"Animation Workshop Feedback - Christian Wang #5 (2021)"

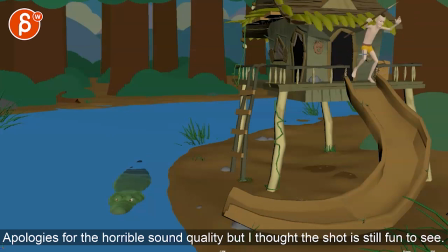3:35 the only thing where it gets a bit wonky for me at the end is that this is such a big jump and you're really starting with an arc this way that goes really out there but then visually you're flattening that makes sense for me like this is the beginning of an arc for
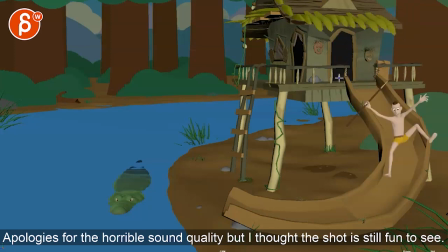3:49 something like this but then you have a sudden stop and it's such a huge jump where he would land and bam impact it's almost like maybe jumps less so he lands here for that slide there's just something that felt a bit whoa that's a really big jump that technically he should land over
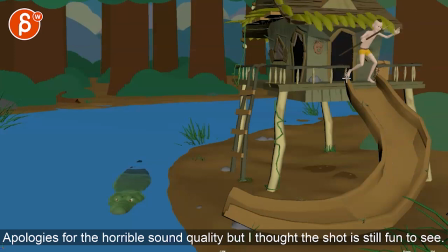4:03 here that would just destroy everything so I was probably maybe reduced that and then watch out that arm just kind of gets into a stiff section through there where nothing kind of moves and stays around then it gets a bit better but then once we get to here so it feels a bit
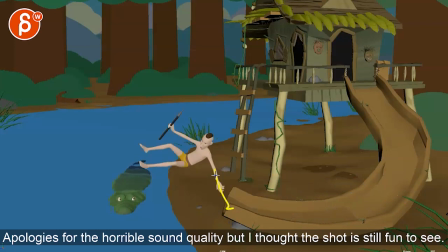4:19 it's kind of stuck in that pose i know he's sliding i like that he pushes off somewhat with that arm that's cool but there's just something about it feeling a bit stiff and blocky through there with his arms uh with the legs kind of stuck there and again there i do like the
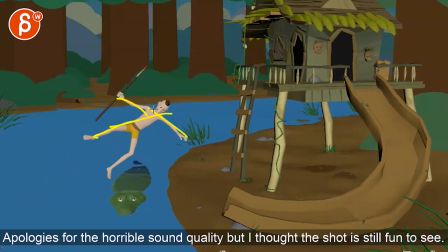4:35 little hole in the air but then it just it just keeps that blocky feel that rough feel we're just kind of in that pose that pose and then you have this where like he looks like he just missed like that's not what he wanted didn't want to go this far but when you
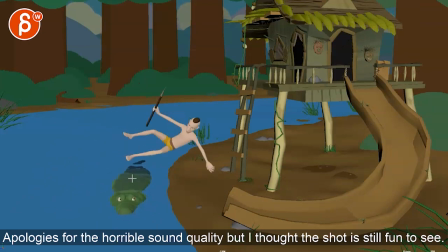4:51 watch it in real time to me just feels like that's what he wanted to do i'm kind of missing when i frame through that that feeling of oh i went too far i'm kind of missing so to me it's almost like you want to do this and then have here a bit of a scramble maybe with legs and arms whoa he missed this
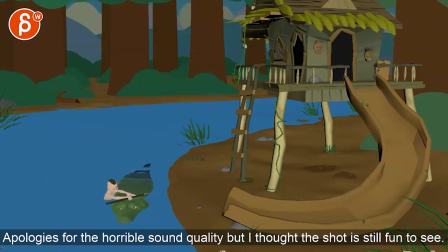5:10 i like that face comes back out this feels a bit weird timing wise you come out with the hand smacks down but then it's kind of so it's that fast move and then very slow spacing through there this just feels a bit
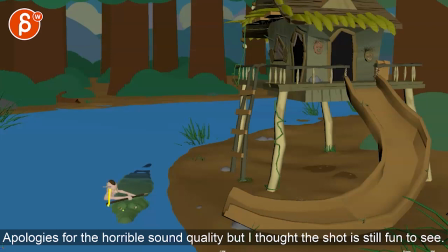5:26 weird it's like it's very straight it's very stiff again chest in the head all that very very stiff there and then you have a linear key with that with that movement on the head there and then all of that is not really influencing the chest it gets a bit rough animation wise towards
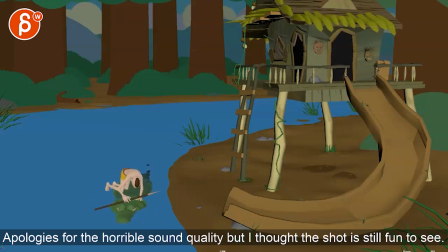5:42 the end to me whereas that feels a lot better this the only thing i would say is we're getting into kind of muffled silhouette there where we just don't it's not super clear what you have it could be a bit more three quarter so we have a nicer view of the body line
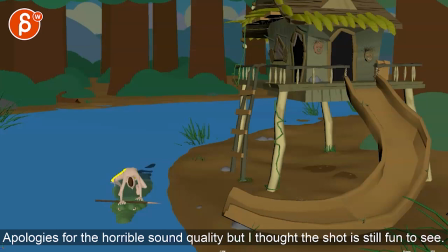5:55 and and leg and arm separation even this here as you want to separate these we still end up with the feet overlapping with arms just feel like that could be reworked a bit comes out watch out ends up with bit twins again we could have a bit of a change there with one
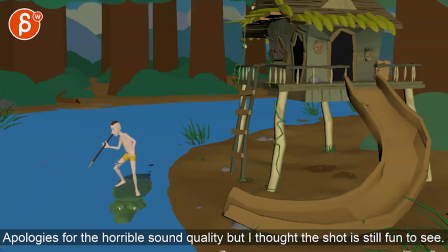6:11 arm up that's cool I like that but then watch out he has that move with the roots this whole body here all of this is moving over all right but then we kind of stopped fairly abruptly it's not a linear key as in hitting a wall but it's not that he's off balance
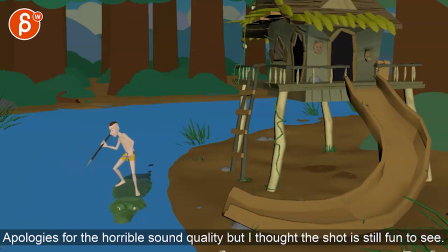6:29 he still has the foot there but it's borderline and i just feel like with all of that momentum all that weight in the body he will overshoot a bit and then come back but if you overshoot you might end up being really off balance so maybe i would just reduce the amount of movement in the overall body also silhouette wise your bend of the knee is straight towards camera gives us a bit of a
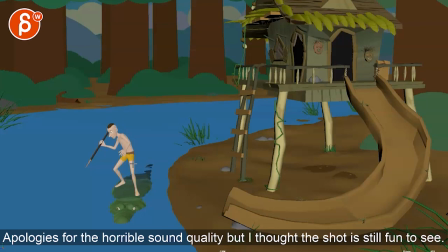6:49 a strange silhouette there with that line so i would probably keep this foot out a bit more that way that body line can flow into this versus curved bam straight this
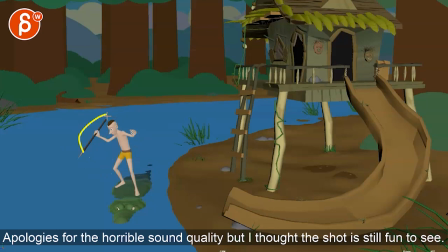7:03 gets a bit pose to pose everything moving at the same time with those arms it's a bit like you're starting to go this way but then like that arm starts to move up a bit of a funky silhouette there and then down and bam hits that wall oh that's a bit rough there
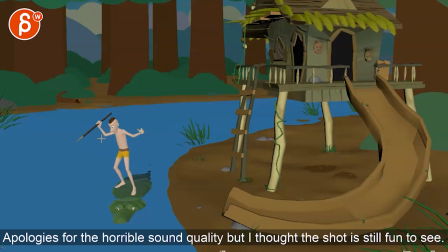7:19 a bit of a broken wrist there the body starts up going back of the chest and the head but then straight down i know this because he also goes down but then i would drag the head a bit more but still continue to arch that back a bit this which i it's too
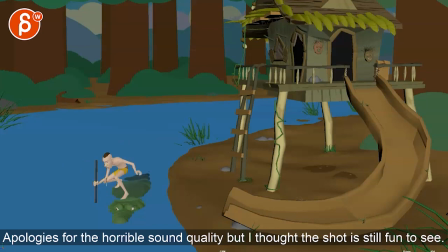7:33 bad it's connected there i will keep that still like again clean it gets a bit muffled there and almost tangent like there again we're overlapping a lot and i think this could be just a bit cleaner and again the body going back it feels like there's a lot of momentum back where he's always leaning back I know there's some counterweight there but then I would take that leg and bring it back so that we have a big
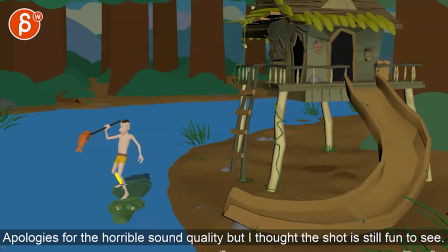7:53 a bit of a change they're not overlapping again the shins here so shins on so that you have uh just the cleanest little in the legs and it's all cute okay let's go the thing that cracks me
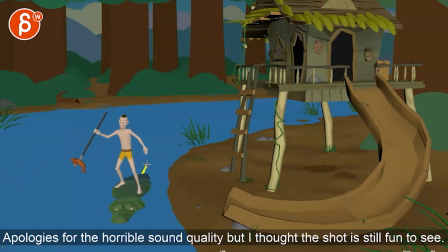8:09 up and maybe that's intentional but maybe what you can do is expose the tail a bit more so that we can see the how that creature goes forward so right now it's such like a magical car like see moving here you have
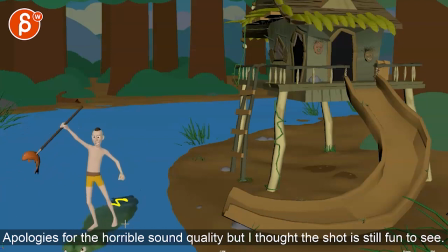8:24 it in there i would just go up a bit so we see this a bit more and then if you want to keep this this fast because now you're getting the real cartoon line of going he also starts to kind of slide over i give this a bit more of a path there
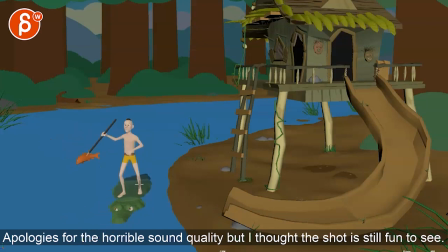8:38 that's less sideways i'll break this up a bit more where the body would still be here ish and then the head would turn this way it's a bit more like it's a bit more pathy then he got more visible tail movement and as he goes back i would actually have him move even
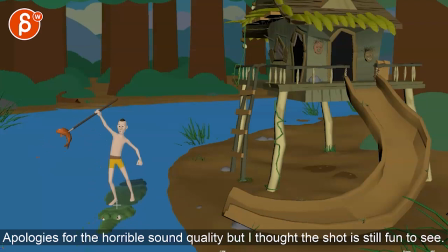8:54 further back that gets him a bit out of off balance because it's so fast that move that he's slightly dragging there and then can readjust the step for that for this pose i would also bring that shoulder higher might as well go all the way up here and have a pose like that
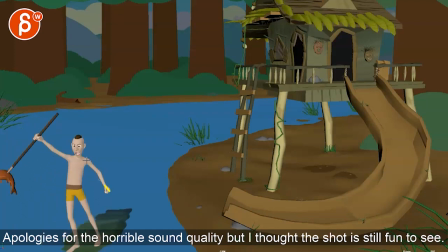9:10 it doesn't feel kind of somewhat straight and this i think that just feels a bit crummy in terms of a pose so you're starting to have it here but there's something with that gap here i would try to bring that shoulder over that lower neck over there so that head and that arm
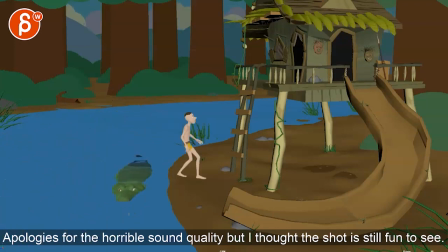9:24 are a bit closer together if that makes sense and that's kind of that didn't really critique the fish don't really know how those fish would jump i like what they have you got a wiggle there with the change in the heads let me see this guy
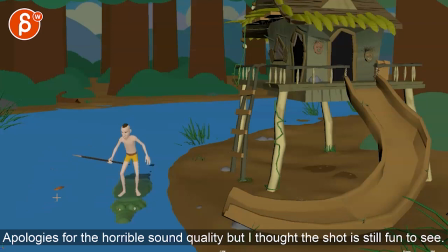9:39 maybe this guy this guy hits a bit of a wall there right there maybe that's how i'm reacting to comes up and then has that but then you almost expect a bit more rotation than back there's a little bit of a harshness right through there the only other thing watching this again
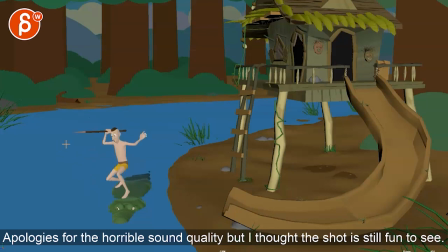10:00 is that this tip has an arc down like that where it's it's almost like if this was a cutting thing you will cut into something but this is a a pointy tip where if there's the fish it would almost be you start out like that and watch
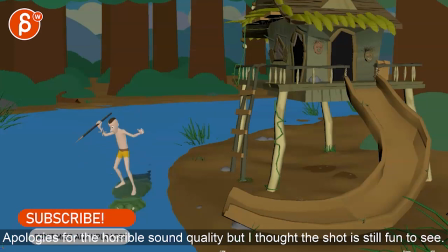10:18 out for tangents there even in between to be careful but i would go up where it's almost has to point up up up up to then come straight down if that makes sense instead of a swipey down if the fish is there it wouldn't really impale it because it's kind of like a
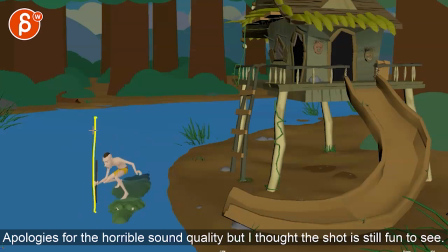10:34 side swipe scratch it would have to be if that's your end pose and bring up that speed it to a very straight down stab, impaling thing, that will be another last note there. All right, I think I'm leaving it at that. Lots of notes here and there. Let me know if you have any questions and that's that. Thanks. All right, there's an email. You can sign up, you can start whenever you want, you can submit whenever you want, you get 16 submissions. Either way, a like and subscribe would be awesome. All right, thank you.